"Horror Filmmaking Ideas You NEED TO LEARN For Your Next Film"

Happy Halloween, people. Let's talk about how you can make your next horror movie with cinematography inspired by horror and suspense. Underlighting. This is a classic technique. Underlighting is basically where you have your light lower down than your subject's eye level.
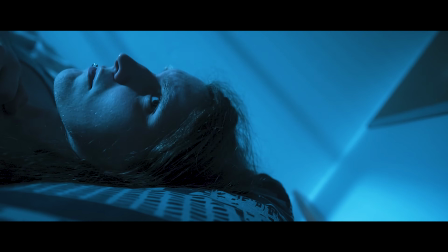33s
Creates a very creepy primal fear in people. See, we're used to seeing light come from the sky.
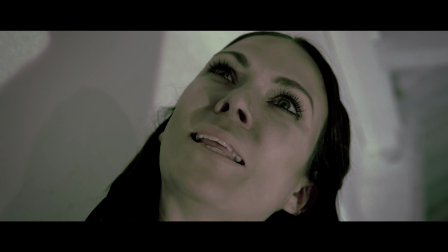37s
That is our primal, natural way of thinking where light comes from. Light below primarily means fire on the floor.
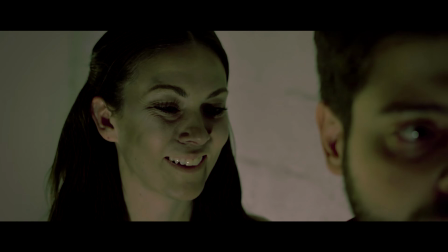44s
It's a danger signal. It creates these very unnatural looking shadows on the face. Like, see how my eyes have these U's underneath them, like I've got big black circles. See how my brow is pronounced a lot more. See how my lip darkens my mustachy area. It all looks a bit wrong. When I move my hands around like this, you can see how they cover up the light on my face. And have it set to a hard light rather than a soft light. The more things look a bit unnatural, the less soft they look, the harsher and creepier they look. And you can set it to a very natural looking type, which looks a bit more ghostly and just like creepy with the undershadow. Or you can have it at a warmer color temperature and set it to something like fire. So if it's flickering and you get that round the campfire look and you get the spooky story style look, this underlighting style is very, very creepy. Let me switch back to my regular setup because I don't particularly like this orange light. I was just doing it for the Halloween lols. That's much better. Blue background light, color separation, golden hue hair light, much more like my TikTok setup, which I use quite frequently. Now the clips I'm going to be using here are primarily from a Kickstarter promo video that I shot with Alice Quinn.
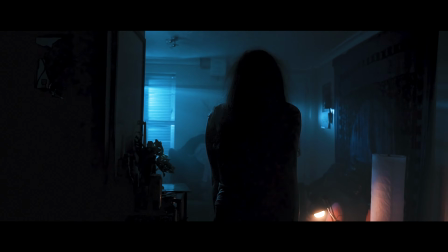106s
She is an incredibly talented artist who is putting together an anthology series of horror comics. I'm not involved with the actual Kickstarter or anything, but I really think that it's going to be a great thing, so I really recommend you check it out.
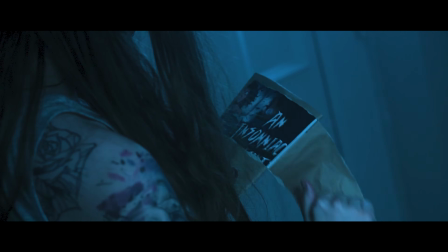115s
There will be a link in the description. I shot this promo video for them, and I had a really great time doing it because they gave me a lot of creative freedom. They had some really great, creepy, creative ideas. Now, there's something very creepy about just the outline of a person.
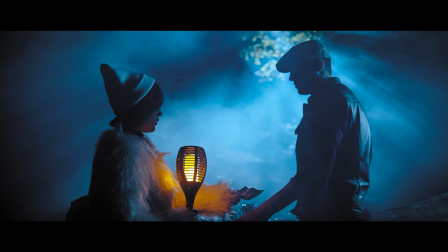128s
Silouetting. The silhouette is a very stylistic choice. Basically, the best way to do it is to light up the background and keep the subject in darkness. Now, this eerie kind of silhouette can be very creepy. It adds attention to things when you can't see the person's face.
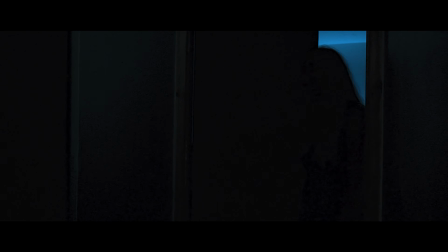141s
All you're looking at is the background and the movement that they might be there. That creates tension and suspense.
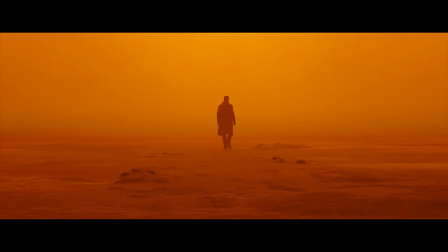146s
The silhouette is one of my favorite looks and a favorite of world famous DP Roger Deakins because he's used it in pretty much everything he uses. Although I don't know if he shot a horror movie before. Has he shot a horror movie? Can anyone tell me that? But what he does do really well is build suspense. And at the end of the day, horror is just suspense brought to life. I love using haze.
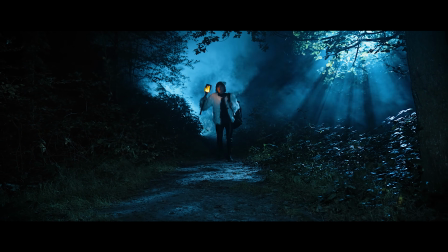163s
Haze is a great way to bring atmosphere to your image.
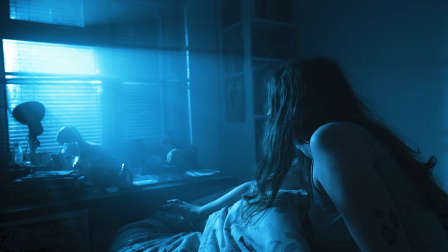166s
If you can shoot through windows with lights and use Venetian blinds to create rays of light through haze,
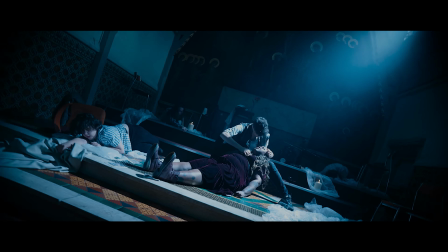173s
or you can shoot it through a church window like I did in Apocalypse Killer. The rays of light make things look very alien, that kind of like Close Encounters sort of vibe to it. And it just makes things feel a little bit eerie and cold and mysterious. That kind of thing you see in the cold when your breath becomes visible.
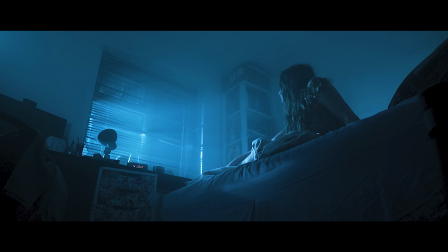189s
Having that haze in the area creates depth because things in the foreground are a lot more clear than the things in the background, which are a little hazier. It makes things mysterious. Sometimes these things are called volumetric light or God rays. Association in our brains with the superstition with God, it just creates this very eerie vibe to things.
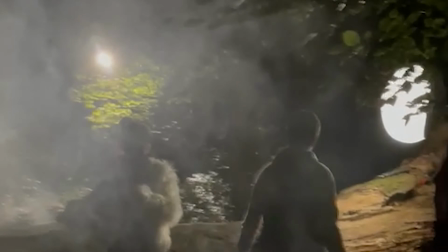205s
When light hits haze and it picks up the little particles of oil floating in the air, then the air becomes your own light. It becomes a very clear cut things of where the light is and where the light isn't. The phone light. See, now if I have my key light turned off and I just have this phone light, it's again a little bit of underlighting.
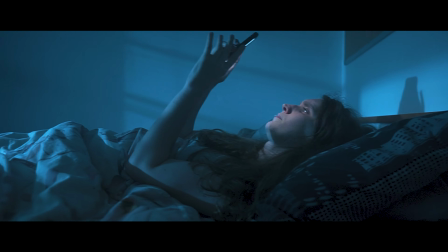221s
When you have it on yourself and it's just lighting you up and you're just scrolling, we use it to emphasize Alice's eerie loneliness of scrolling through a phone late at night at 4 in the morning.
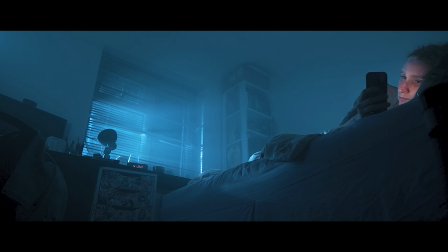230s
It creates this very minimalist approach. In the same vein, flashlights. That phone light or the LED light on the back of the phone is a flashlight. Whatever way you want to look at it, it's using the minimal lights to highlight a single individual thing. That allows you to hide things in the darkness that you can bring out later. Next up, color temperature.
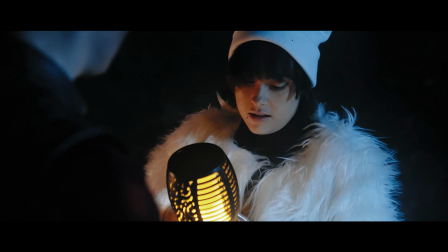247s
I like to set things at night and create this very blue, unnatural looking color temperature. It's this night vibe. You can use CTB gels on your lights and set your color temperature to natural if you want to,
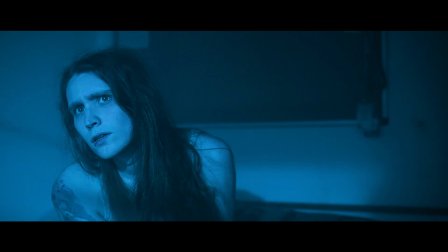257s
or you can just set your white balance to incandescent or tungsten or 3200 Kelvin and have every other light at daylight.